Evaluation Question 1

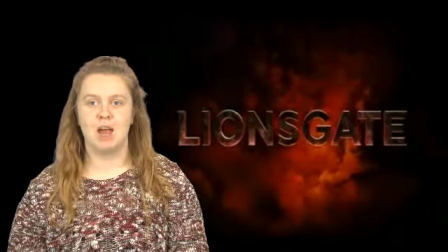0:00 Hello, I'm Nicole White, an A2 media student, and I will be discussing in what ways does my media product use,
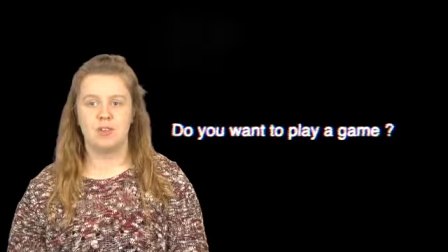0:06 develop, or challenge forms and conventions of real media products. During my research and planning, I observed how horror films generally operate and the main conventions which I could then incorporate into mine.
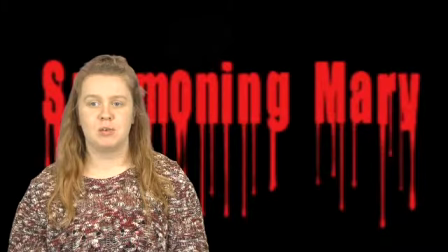0:19 A horror convention in which I used was the use of dark lighting and filming at night. This convention is frequently used in horror films as it paints a dark, mysterious picture. Also, genuinely, people feel more uneasy at night. This is something I wanted to create for my audience and for my characters in the trailer itself.
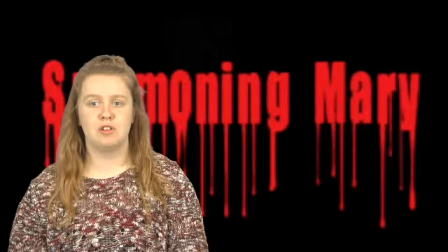0:38 However, at times it was difficult to convey this as the camera I was using was not of the standard used usually in Hollywood films.
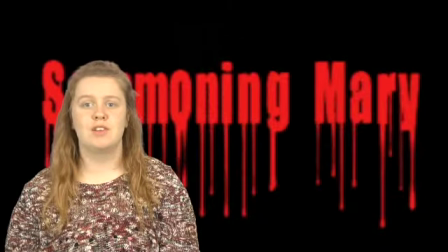0:46 This means at times it could be difficult to see the shot. In order to avoid this,
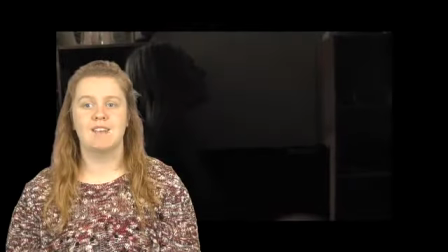0:50 I put on a dim lamp on which I believe still reflected the genre of horror as it made the atmosphere eerie and still represented the feeling of being haunted,
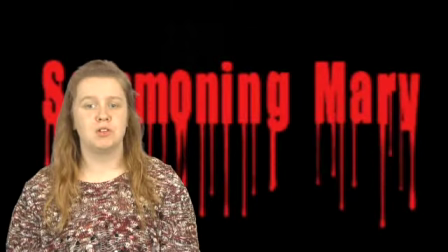0:58 and an environment you would feel personally uncomfortable in.
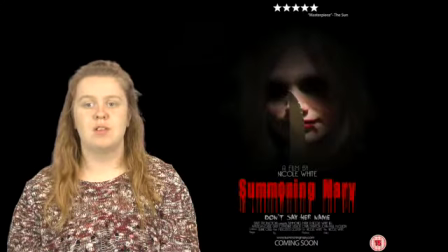1:01 When completing my horror film poster, it was important for me to reflect horror in an obvious way, as horror film posters generally tend to be obvious due to conventions such as darkness and a dark colour palette. As I still wanted my main antagonist to be unknown and ambiguous to the audience,
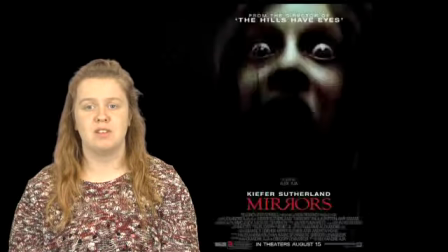1:18 I decided to do a technique used in the film poster mirrors and fade out a large proportion of her face.
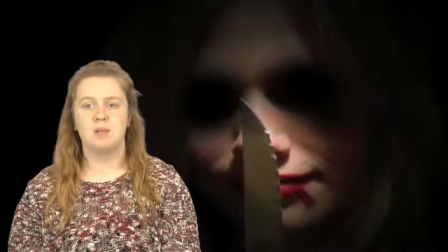1:24 I then highlighted and touched on the knife and the blood on her lips to further show conventions of horror and reflect this as a horror.
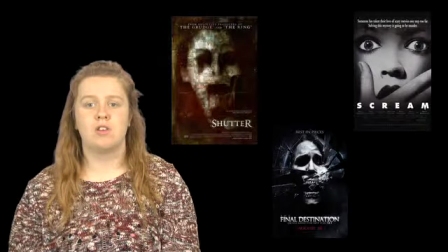1:31 Most horror posters tend to do dark colours on their front page, which I discovered while observing. A big convention of horror films is the music. It is key to get the music right, as it could convey the film in the wrong genre. At first I thought about creating the scene of equilibrium, which it could be argued mine does with the little girl singing. However, there is still a creepy, eerie tone to it. I was going to go with doing a fast chase music, and there was a lot of fast moments cutting also in my trailer. However, I decided to go against this convention and use slow, eerie music with bands in between at the times of action appearing. I believe this set the mood more and made it more creepy than scary, as I wanted to create a creepy effect with scary jump scares.
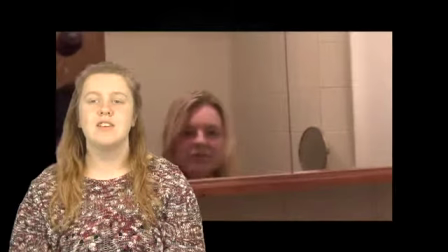2:18 The location of my film and where the trailer is set is in a house. This is a convention used time and time again as it makes people feel uneasy in their own homes.
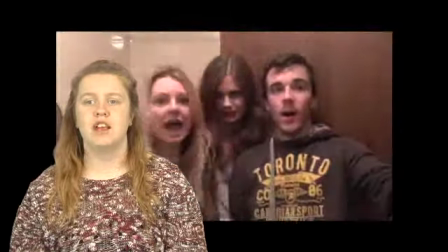2:27 I was wary about using this location as it is so frequently used.
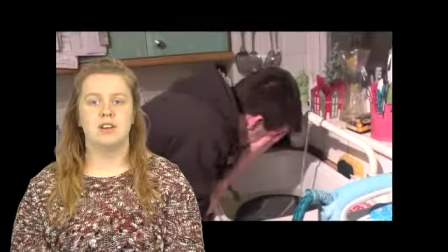2:32 I considered going against the convention. However, after going through my audience research,
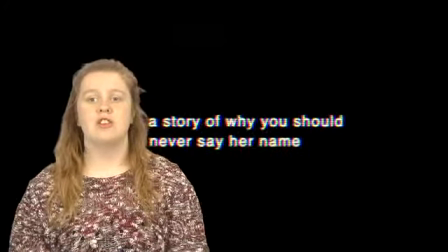2:37 I came to the conclusion that the reason this location is used time and time again is due to the popularity and interest in it.
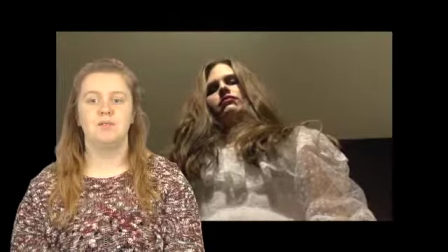2:44 It also fitted the story I was trying to portray, making it the perfect setting. I wanted to do something different than a paranormal force or a slasher.
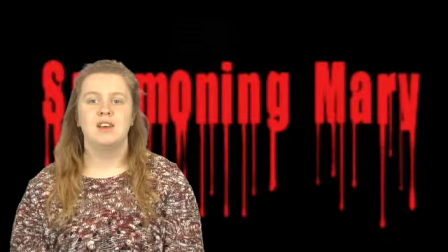2:53 This led me to look at different myths and stories, coming across things such as werewolves and vampires.
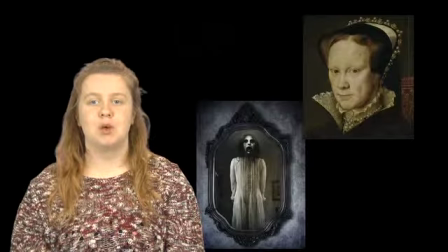2:59 However, I was familiar with the myth of Bloody Mary, who was told to appear when you say her name in the mirror 3 times. I noticed this was very popular among people and found various YouTube videos and things on social networking sites of people attempting this idea of summoning Mary.
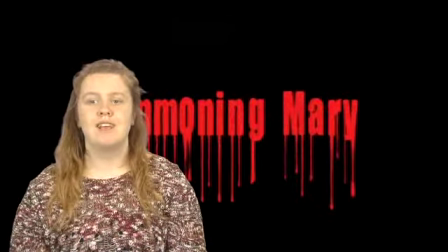3:15 This led me to the plot and the name of the production. I wanted to do something that heavily impacted my audience and something they are familiar with, but do it with a twist.
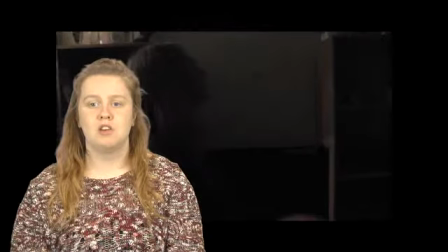3:24 This led me to choose the lead as Bloody Mary. Mise-en-scene and costumes were very important in doing so, as they reflect the character and her story.
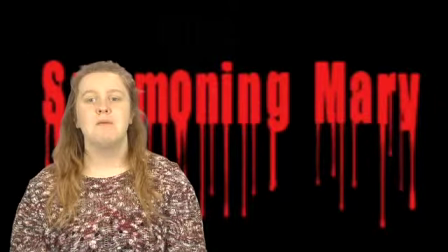3:32 It can also create a creepier, more frightening atmosphere. Mary, played by Kaylee Louise Daly, was dressed as an old-fashioned wedding dress.
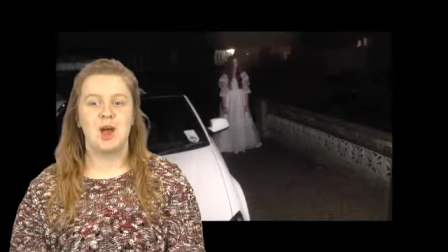3:40 This showed she was from a different time period and made it more creepy.
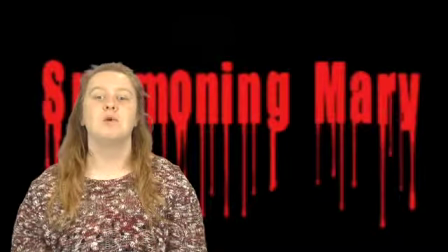3:44 I also used white paint to make her face seem more ghostly and put black around her eyes. I also put red lipstick to stand out with some blood dripping down.
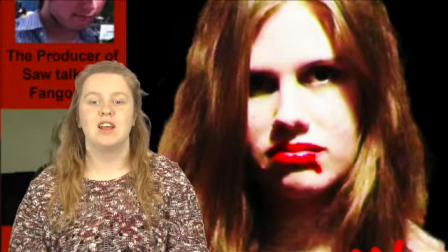3:54 This completed her look and created her into a character that looks harmful and vengeful.
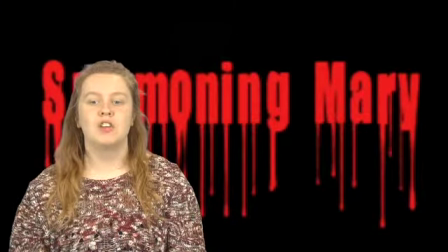4:00 Also, when showing people this character I created, they said the way she looked highly impacted my media products, as they found it very frightening.